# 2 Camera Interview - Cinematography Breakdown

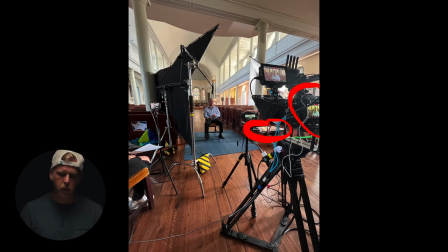[3:10]
6k pro and our B cam was the pocket 4k with a speed booster so as close to full-frame as we could get for that and that was on the 28 mil a cam was on the 50 mil and then right over here is where we had my wife with the with her
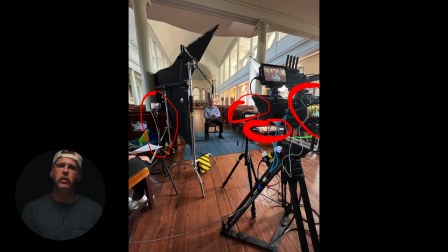[3:29]
iphone on facetime off the camera behind the negative fill so she's not being distracting so he's not tempted to look at her we wanted him to look straight into the camera the whole time so this worked out the negative fill there's like we have a floppy here and then we have some uh
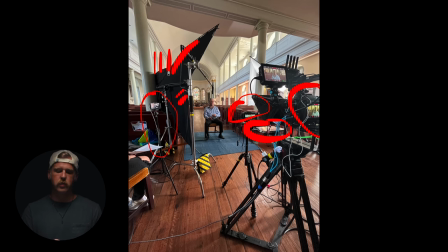[3:45]
we have some fabric here that we had pinned up along the side because we have some huge windows all along both sides of this auditorium so we used the negative fill to give a lot of contrast to his face then it also helped with sound as well it's a huge echoey space so
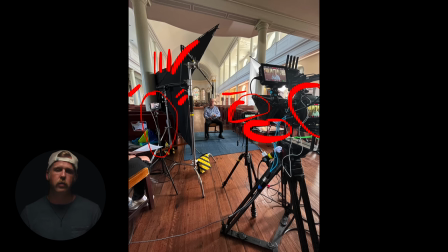[4:02]
that helped a lot with that but then it also blocked the inner the interviewer from his side so it was just a it was just a great use of negative fill then we have the sound blanket down here on the ground it helped with some of the echo i believe the sound turned
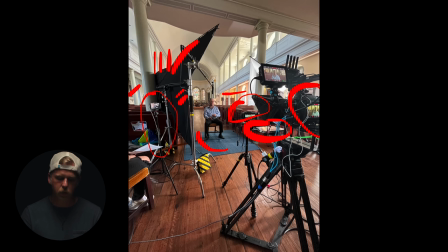[4:17]
out super great with that sound blanket negative fill and then we just had a high quality mic sennheiser 416 it's just a fantastic mic we just got that as close as we could couldn't get it as close as i wanted just because we were using that 28 mil for b cam so but
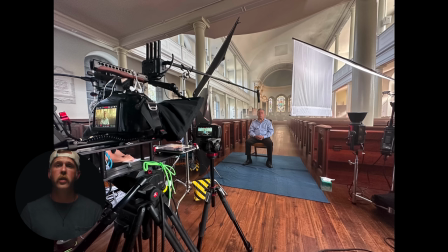[4:35]
turned out great all right now here's another angle that shows our key light we use kind of like a really simple book light setup this is just this c stand actually has this attachment right here that allows you to put the light and then my friend who is gaffing for this project has
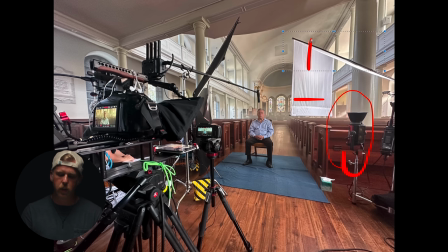[4:54]
this really cool floppy that has a built-in diffusion with an ultra bounce right here and then it's this nice silk to bounce through and i think it turned out really great it's just a super interesting tool that i've never used before but i'm pretty i'm pretty happy with the results from it
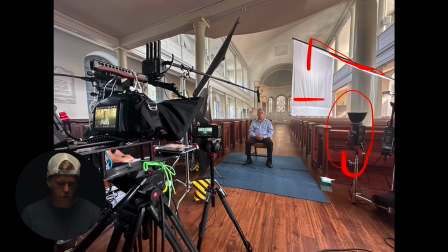[5:11]
and here's just a closer look at how the cameras were set up here with the uh the teleprompter and then And we had this B-cam that was literally just out of frame on the A-cam, just cleaned, just cleared it. And I literally didn't think that was going to work.
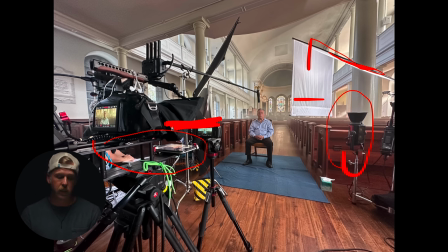[5:30]
I didn't think that was going to happen. I just didn't think there was enough clearance without having to get really low and look up at his face, which is what I didn't want to do, but I'm super happy with it. And because the B-cam is so wide, when we do cut to that in the film, it looks like he's looking into that camera too.
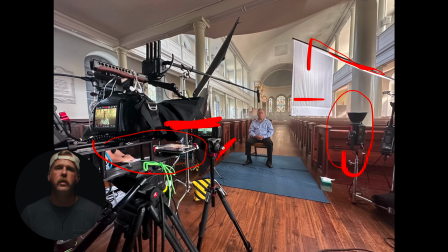[5:50]
Because they're so close and it's wide, it really sells the effect well. Something else that I want to point out, since you'll probably see it here in the photo, is we did use the Samsung T5 for recording the media just for these interviews.
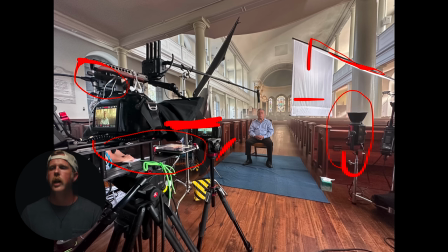[6:05]
The rest of the project, you see Fast Cards. I just, because these interviews were so long, I just didn't want to have to worry about dumping cards because we went straight into a few hours of B-roll right after this interview. So I wanted the interviews completely separate and not have to worry about space. We also used this wireless transmitter.
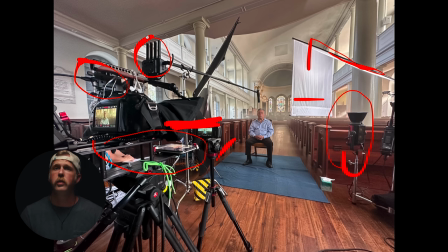[6:25]
I think it's the Axun transmitter receiver that was connected to my friend's iPad so that we could monitor that. Yeah, just an extra way to monitor it so we didn't have to stare at the camera monitors the whole time. Let me go back to the other photo and I'll show you a little bit of how we did audio.
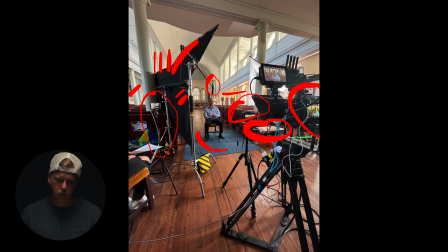[6:41]
Alright, so you see here we got this audio cable coming here that splits. It's like this cable that I got that goes to like XLR and it splits to two mini XLRs for the 6K Pro. It has two channels in. So what I did was I had my audio recorder.
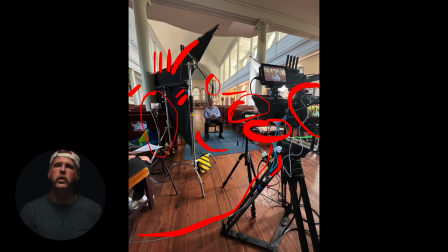[7:00]
My friend Josh was running audio and he was monitoring that the whole time on the recorder that we had the boom mic going into the recorder and then we had an out as a safety channel going into the camera so we
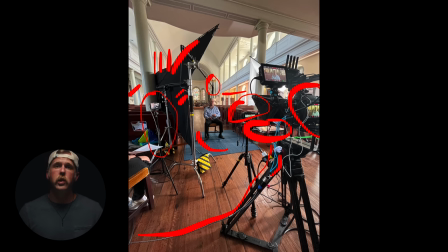[7:15]
recorded directly into into the recorder and then as the safety backup into the camera so that saved us actually because it was one moment where we were taking a break and then the subject sat down and just
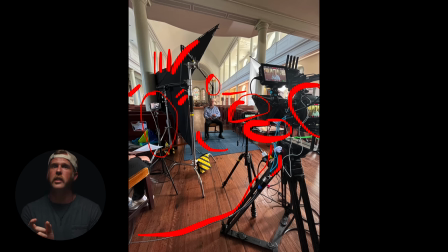[7:29]
started talking and he literally was just like we needed that like one sentence that was just like super crucial and since I had that safety track running to the camera we got it and we didn't have to have him re-say it because just the way he said it was just perfect in that moment and that happens sometimes
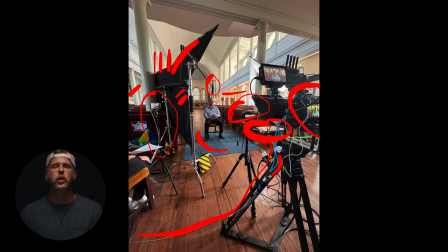[7:46]
and our audio recorder missed that first like two and a half seconds so that worked out great I love having that
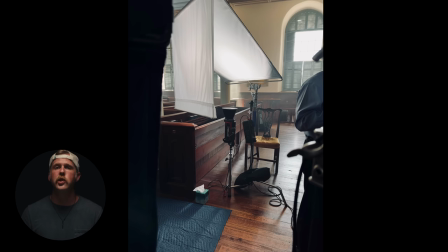[7:53]
safety that backup audio it's a huge lifesaver and here's just a closer look at that book light setup so you can see I'll try to drop in the description what that whole package is with the floppy and the c-stand and stuff so if you were interested you could pick that up it's
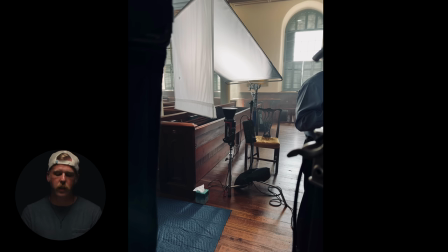[8:08]
super useful especially in a tight space and with these pews right here we we didn't have the space to do like a full book light setup like i wanted and so this worked out really great when it was in the tight area okay and then here is camera a just a shot from
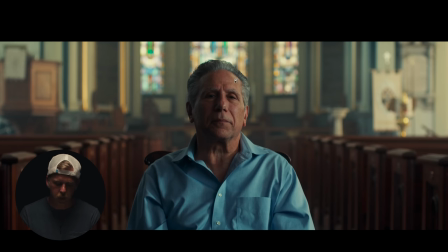[8:25]
that you can kind of see what that key is doing. Using that nice, nice side from here. We were getting more sun from these windows over here. The entire interview, they were pouring over there. So that's why I wanted a key from that side. And then we were getting a lot of spill.
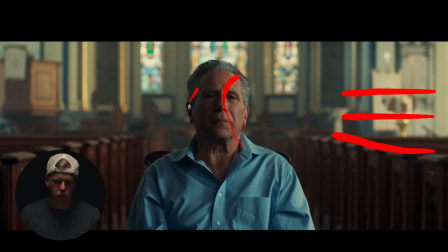[8:44]
You can see here even on the face here, a little bit of blue that was just coming from the window. And so I kind of like that kick. it just kind of looked like a little little backlight that played nicely and it was consistent the whole interview but
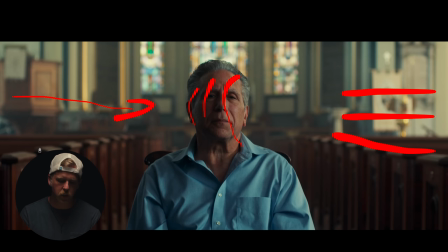[9:00]
then this neck feel just did a ton here because it was just kind of like washing out too much if we wouldn't have had that neck feel so we actually brought in more I didn't mention before but we did just haze the crap out of this room there's just tons
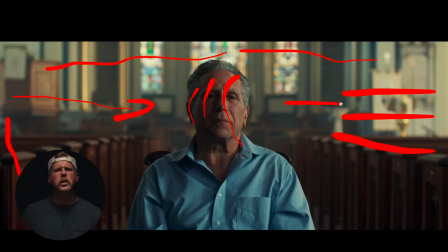[9:15]
of haze and we just kept running the whole most of the interview I think we might have cut it off a little bit because it was getting a little too heavy but yeah just ran like on low behind one of the pews it just kept going and then our b cam we did get super lucky we got
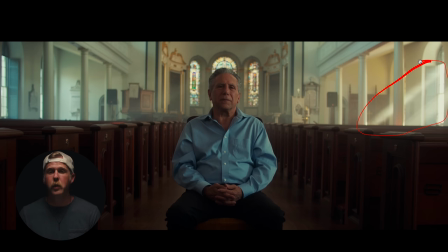[9:29]
this insane like light streak uh i wish i could have said that we put this like huge like m18 out the window and just blasted it through but we didn't um just got really lucky the haze and everything just played perfectly i don't actually have a picture of this but we did have I think
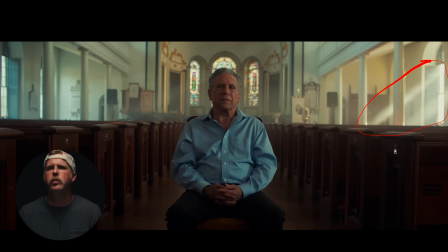[9:47]
it was an aperture 600x with the spotlight mount and we just had it basically over here out of just out of frame and blasting this back wall like blasting just this little kick here you can see
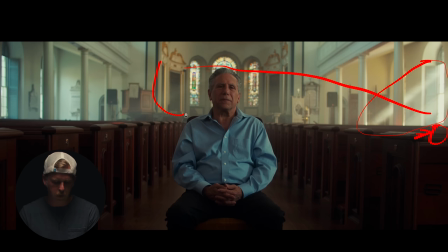[10:02]
this these frames are lit a little bit better than over here and that's because we were literally kicking out a light onto that just to kind of add some more depth more creativity to the background I think
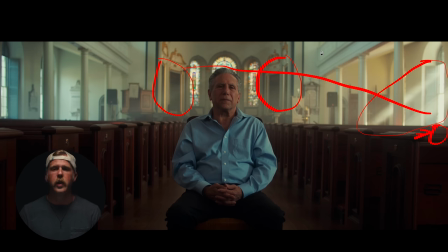[10:18]
it actually elevated that space I wish I had it before and after but I don't I think that really helped as well but now as you can tell between these two shots it looks like he's looking into the camera but he's not he's looking into a it's just incredible these aren't the exact
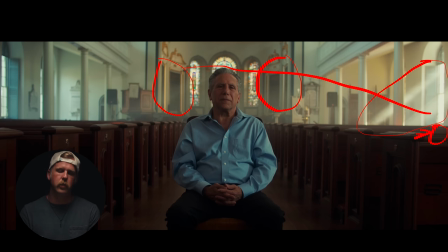[10:33]
same shots obviously the this is like later on the lighting did shift a little bit but I mean the framing I just couldn't get any happier with that just the leading lines of these pews everything was just beautiful the location was incredible hope you gained something from this hope I was able to shed some insight and how to get a little creative with your interview with two cam straight to camera I just love that look I think it's super super
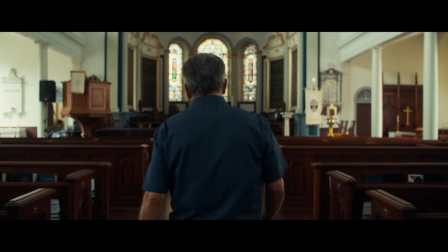[10:57]
interesting it's not for every interview set up but for this particular interview I want to just like really like look into the viewer look into